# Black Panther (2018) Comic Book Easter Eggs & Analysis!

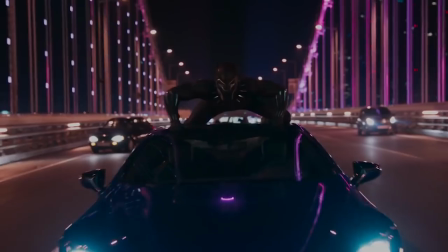(0:00)
Hi, I'm Eric Voss, and Black Panther is one of the most entertaining, richly designed, must-watch Marvel movies ever. Kinda felt like Martin Freeman in this movie. Oh boy, I'm just gonna enjoy this.
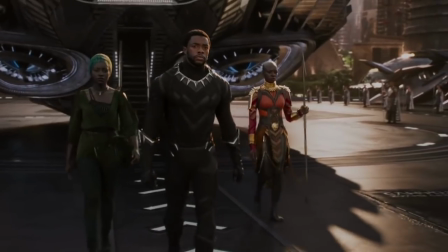(0:09)
But if you re-watch Black Panther closely, there are a ton of subtle, interesting choices by director Ryan Coogler and his whole creative team that make this film so great.
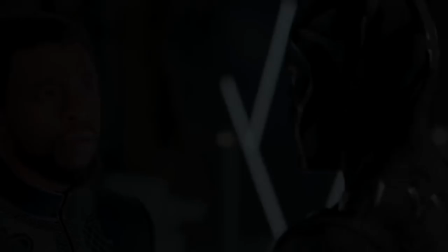(0:17)
Cultural influences, the look of this film, missable connections to the other films of the Marvel world.
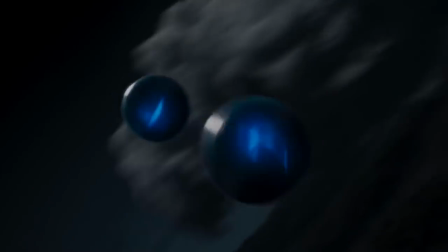(0:22)
So join me as I uncover all of these details and Easter eggs, whatever you want to call them.
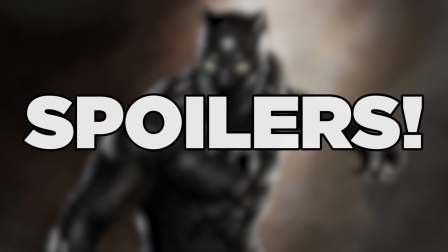(0:27)
And of course, spoiler warning, if you haven't seen Black Panther yet, unless, you know, you prefer to watch a movie with a nerd talking you through it, and if so, what's wrong with you?
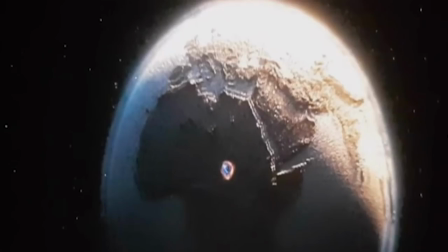(0:36)
Let's get started. Okay, so this movie begins with this interesting prologue, taking the form of a story told from father to son,
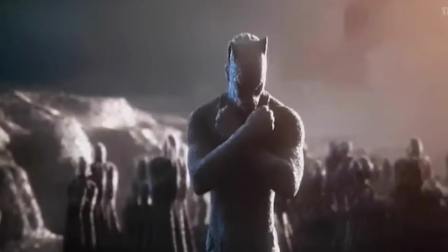(0:43)
showing us the history of Wakanda and its people while the outside world descends into war and slavery. And right away we get a taste of this film's spectacular production design. Notice how this history is depicted with grains of dark sand.
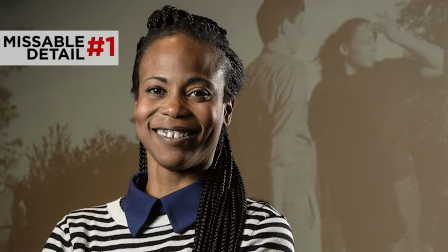(0:55)
Hannah Beachler, the production designer, said she wanted to think about how an African nation might have evolved with vibranium-enriched soil.
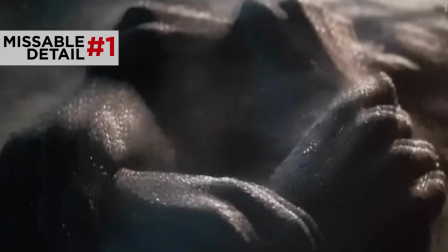(1:03)
And that this sand would be something that links the modern-day Wakandans to their ancestors thousands of years ago.
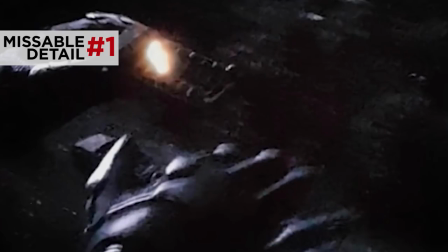(1:09)
We actually see this granular vibranium show up again a few scenes later, when T'Challa uses it to display the truck convoy containing Nakia in the jungle below. This prologue firmly establishes Black Panther with its own distinct voice and identity, but also in a way it does echo past Marvel movies.
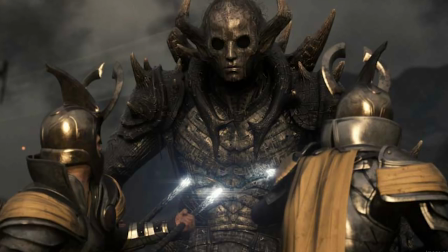(1:25)
The first two Thor movies, remember, opened with similar narrative prologues from a hidden world patriarch, in that case Odin, to catch us up on the whole origin story. You know, the super interesting one that we all think about all the time, like frost giants and whatnot.
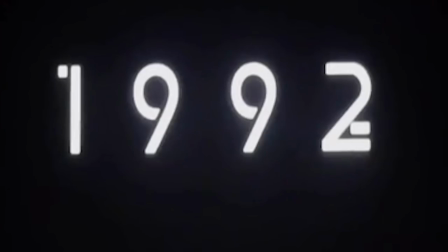(1:40)
But then we move on from this prologue to 1992 Oakland, California, which we learn through this interesting title text on the screen.
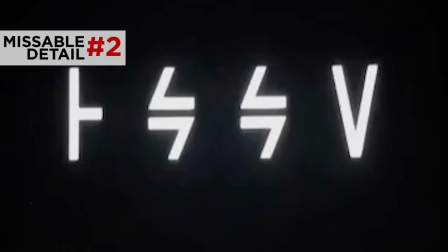(1:47)
It translates from the Wakandan language into English. And I like how it translates this movie's role as translating this new Wakandan nation and society from something foreign to us to something we understand.
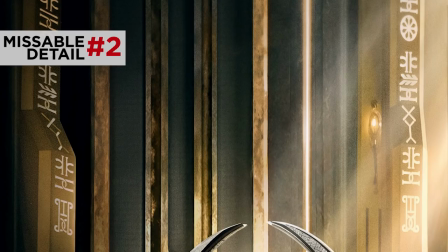(1:58)
The design team created a whole new Wakandan alphabet and like most design elements of this movie they rooted it in ancient African traditions.
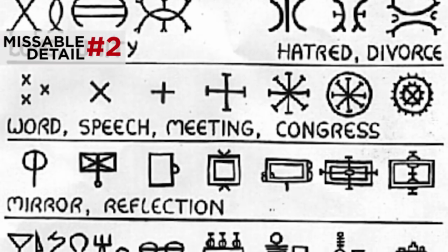(2:05)
In this case these letters resemble the characters of Nsbidi, an ancient cuneiform from Nigeria. By the way the spoken Wakandan language is Posa, which is a dialect known for the cliques that I'm probably not kidding at all correct. It's based in South Africa, figures like Nelson Mandela spoke it. Also, the choice to set this flashback scene in Oakland is no coincidence either. Oakland is director Ryan Coogler's hometown.
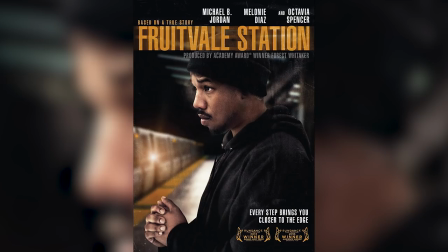(2:27)
It was a setting for his directorial debut Fruitvale Station, and it has its own historical significance as the birthplace of the Black Panther Party in the 60s.
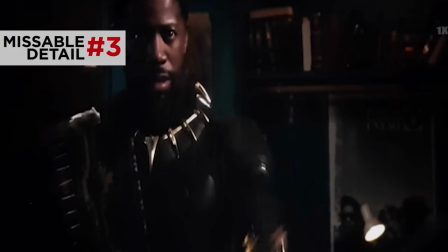(2:34)
Actually, if you look closely inside N'Jobu's apartment, there are posters for early 90s rap groups like NWA and Public Enemy,
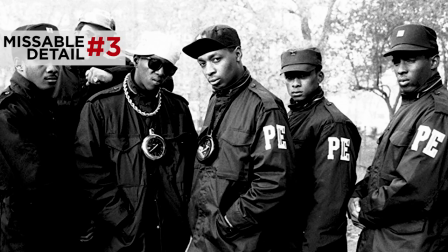(2:42)
both of whom adopted many of the Black Panther Party's messages into the lyrics. And on this TV screen is news footage showing the Rodney King riots. Now I'll talk more about how these political and cultural influences work into the character dynamics later on, but a few more interesting details I want to point out here. The actor who plays the younger version of T'Chaka is Atwanda Kani, the real-life son of John Kani, who plays the older T'Chaka.
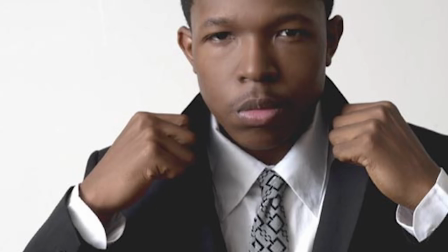(3:03)
Meanwhile, the young version of Zuri is played by Denzel Whitaker, who isn't related to Forrest Whitaker, but did work with him in the movie The Great Debaters.
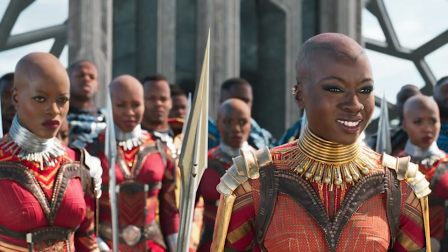(3:11)
His character describes the Dora Milaje guards outside as Grace Jones looking chicks. Grace Jones was a Jamaican singer and actress with a similar look guys to Dora Milaje. Moving on to the modern day with T'Challa rescuing Nakia in the African jungle. Here we meet Okoye Danai Gurira from The Walking Dead.
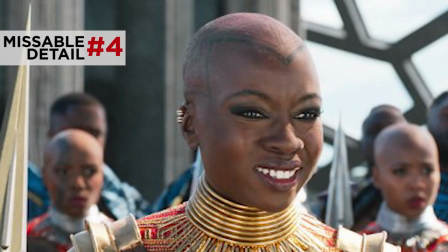(3:26)
She's the general of the Dora Milaje. Notice the tattoos on her bald head. The makeup team designed those to resemble the shape of a fighter pilot's helmet. But in addition to this militaristic look, they also gave her eye makeup to look more feline to show her devotion to Black Panther.
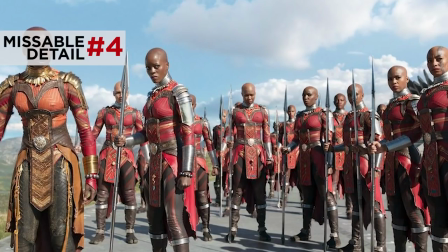(3:40)
So later when duty calls. Ultimately, her heart goes with the panther. As S'Challa drops out of the ship, we also see the Kamoyo beads in action.
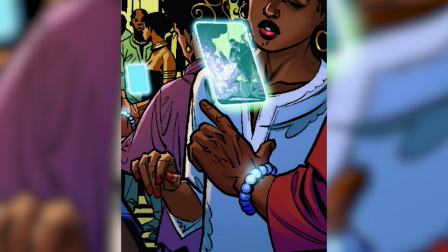(3:47)
Now, these are from the recent Black Panther comics by Tah-Nehisi Coates and Brian Steelfreeze.
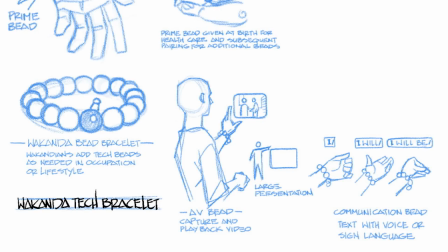(3:52)
Steelfreeze designed them as a multi-purpose technology used for light communication and health and weaponry, with a look that roots them in traditional African jewelry.